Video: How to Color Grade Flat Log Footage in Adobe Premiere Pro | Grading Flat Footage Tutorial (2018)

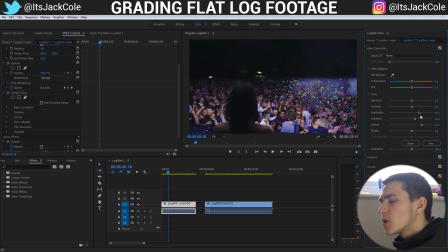[7:00]
So anything that's already glowing a little bit You can highlight that but likewise if it was too glowy, you could you know tone it down But that's not really the approach we're looking for here and boom We just made this scene a much lighter than it was before it was a pretty dark
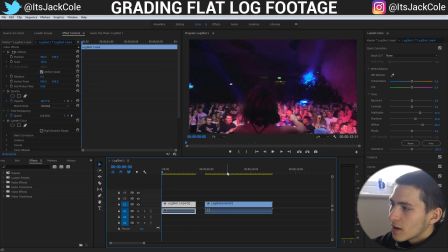[7:12]
scene And you see it's just kind of stacking up All these little effects on top of each
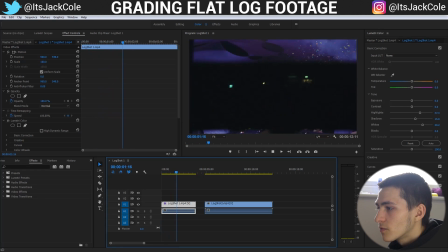[7:18]
other on top of each other on top of each other a nice basic correction A nice mess around with a creative right here
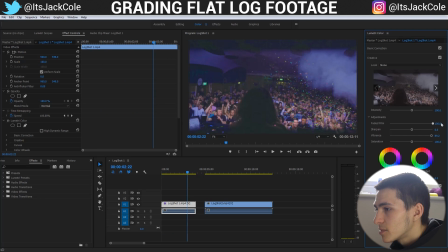[7:23]
where you could do some stuff like the fade to film etc like that but the fade to film kind of just starts doing the opposite effect where where it kind of just changes it back to that kind of flat profile however like a nice five percent maybe ten percent fade to film can
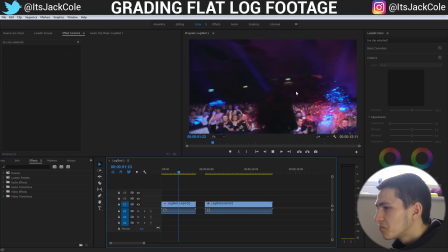[7:37]
be nice just to give it a little bit of a kind of like filmy kind of look i suppose but overall this right here is going
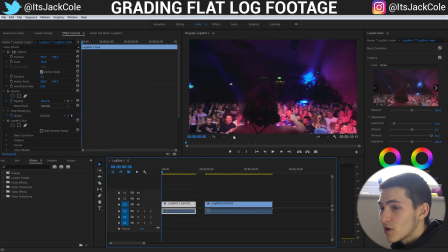[7:43]
crazy and it's pretty hard to believe that if we actually go back here this is the first frame if we turn it off that's what it was before and we can give it a play very flat very flat you can't really kind of focus in on too much here when it's flat not
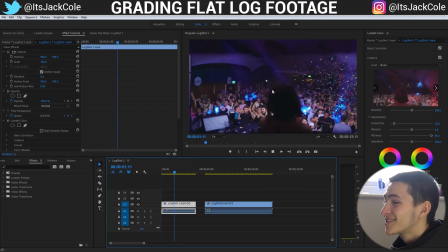[7:56]
much going on but boom as soon as we turn this on it is so much more dynamic you're i'm kind of tripping out personally this this looks
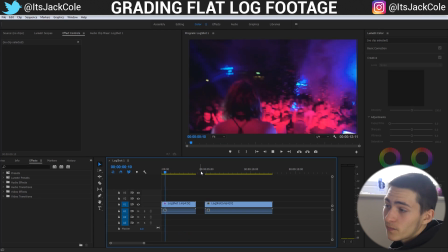[8:04]
absolutely crazy but boom that is the s log file that i imported here for you guys to download if you guys edited along with me and downloaded
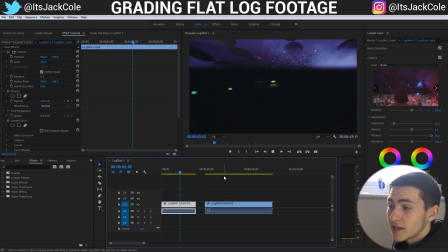[8:12]
that clip you have literally the exact same example with me congratulations hell yeah we're in this together we can now move on to the vlog which
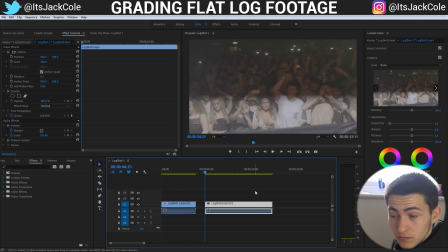[8:20]
is going to be a very similar process except this camera is just better this is my friend's camera Noah he's got the gh5 so he's
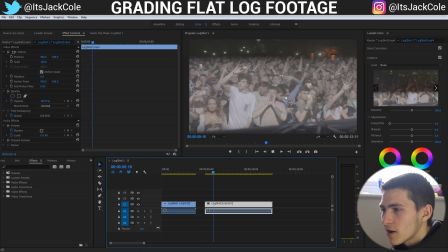[8:28]
got a really nice lens and also the camera is better than mine so this footage right here is flat log but it's in slow mo and also it's
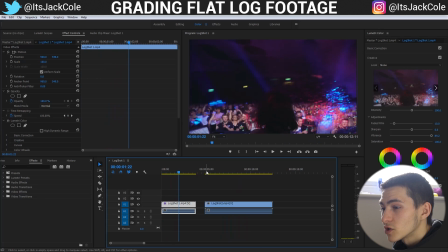[8:35]
nicer quality and a little bit more focused than this shot here so it's a nicer shot to actually move on to now you've kind of got
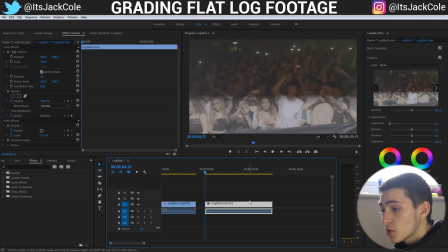[8:42]
the idea of it while we work through that first shot so we're going to come over to here to the second shot go to the curves again we can start by dragging the shadows out on this one because this looks really flat just to actually start
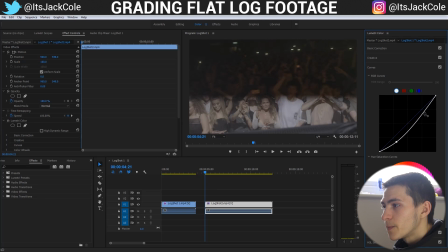[8:54]
just bringing some some some actual um what's it called uh texture there or whatever i can't think of the right word but boom i'm now going to bring up the whites so we actually start making this look like real colors and we're creating a proper s curve here if we turn that off this particular v-log right
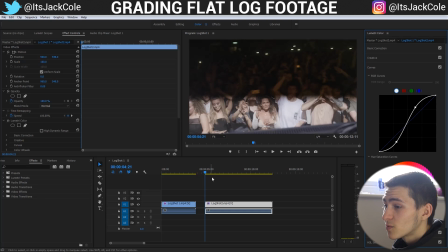[9:12]
here has done a massive change so that's what it was before that's what it is right now if we give this a play this has obviously been you know turned so much more cinematic you can see it's like a sea of different people here and uh it's definitely going pretty crazy and that's only just off of creating
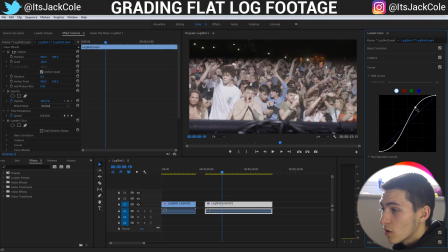[9:27]
a pretty basic s-curve and this one definitely looks like more of a more of a more of an amplified s-curve than the than the one on my last um s-log footage did but boom we've done that then we want to go to creative again bring the vibrance up
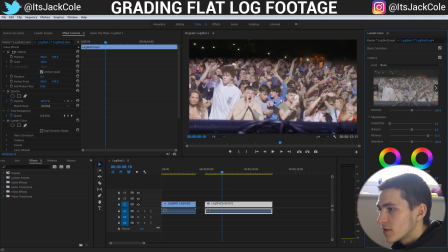[9:42]
to a good 50 maybe even more again probably like 77 yeah screw it because look you can see you really want to bring those colors out
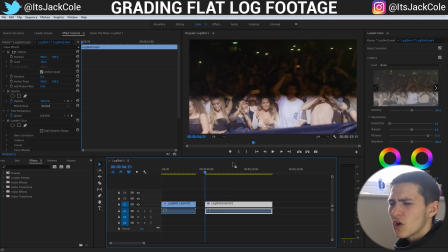[9:49]
and if you're using v-log s-log i think there's c-log as well i don't know if you're using any type of log footage you want to
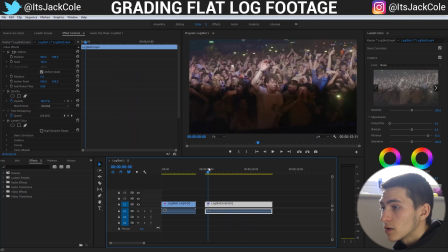[9:56]
be bringing the vibrance up loads because it really does tone down all those colors just to make it so flat um but you got to
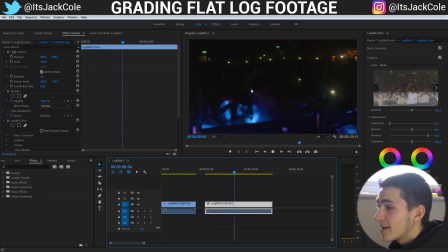[10:03]
take advantage of these flat log profiles if your camera does it and be shooting on this because you could turn these colors into so much more than you could if you were just shooting on like a normal picture profile again what I could probably do is turn the fade to film up a little bit but I'm not the biggest fan of the fade to film and this is again looking a little bit dark so I probably want to be bringing up the whites maybe
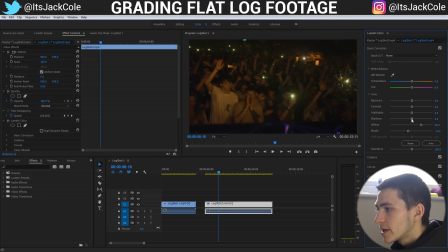[10:23]
bringing the blacks down a little bit just a little bit shadows up a bit the highlights up a bit as well
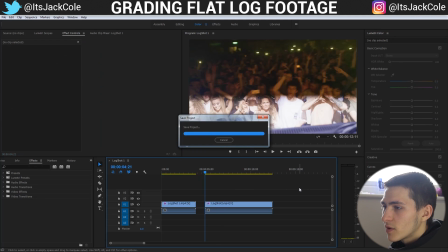[10:29]
and maybe start bringing the contrast up a little bit as well and now if we give a play to this this is looking pretty crazy you can see the confetti a little bit
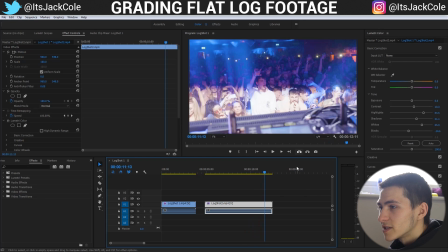[10:37]
there everybody's jumping around everybody's going crazy overall it's looking very cool definitely there's some grain to it that's definitely because we've uh we've brought up all the whites and the shadows and everything a little bit a little bit too much maybe and it was already a pretty light image so maybe some bits are a
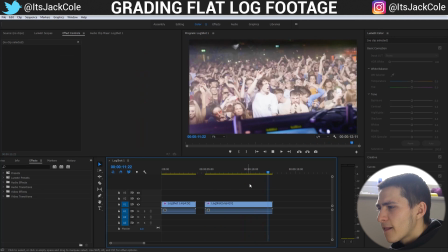[10:53]
little bit overexposed but overall this is looking pretty nice and we have successfully achieved color correcting or color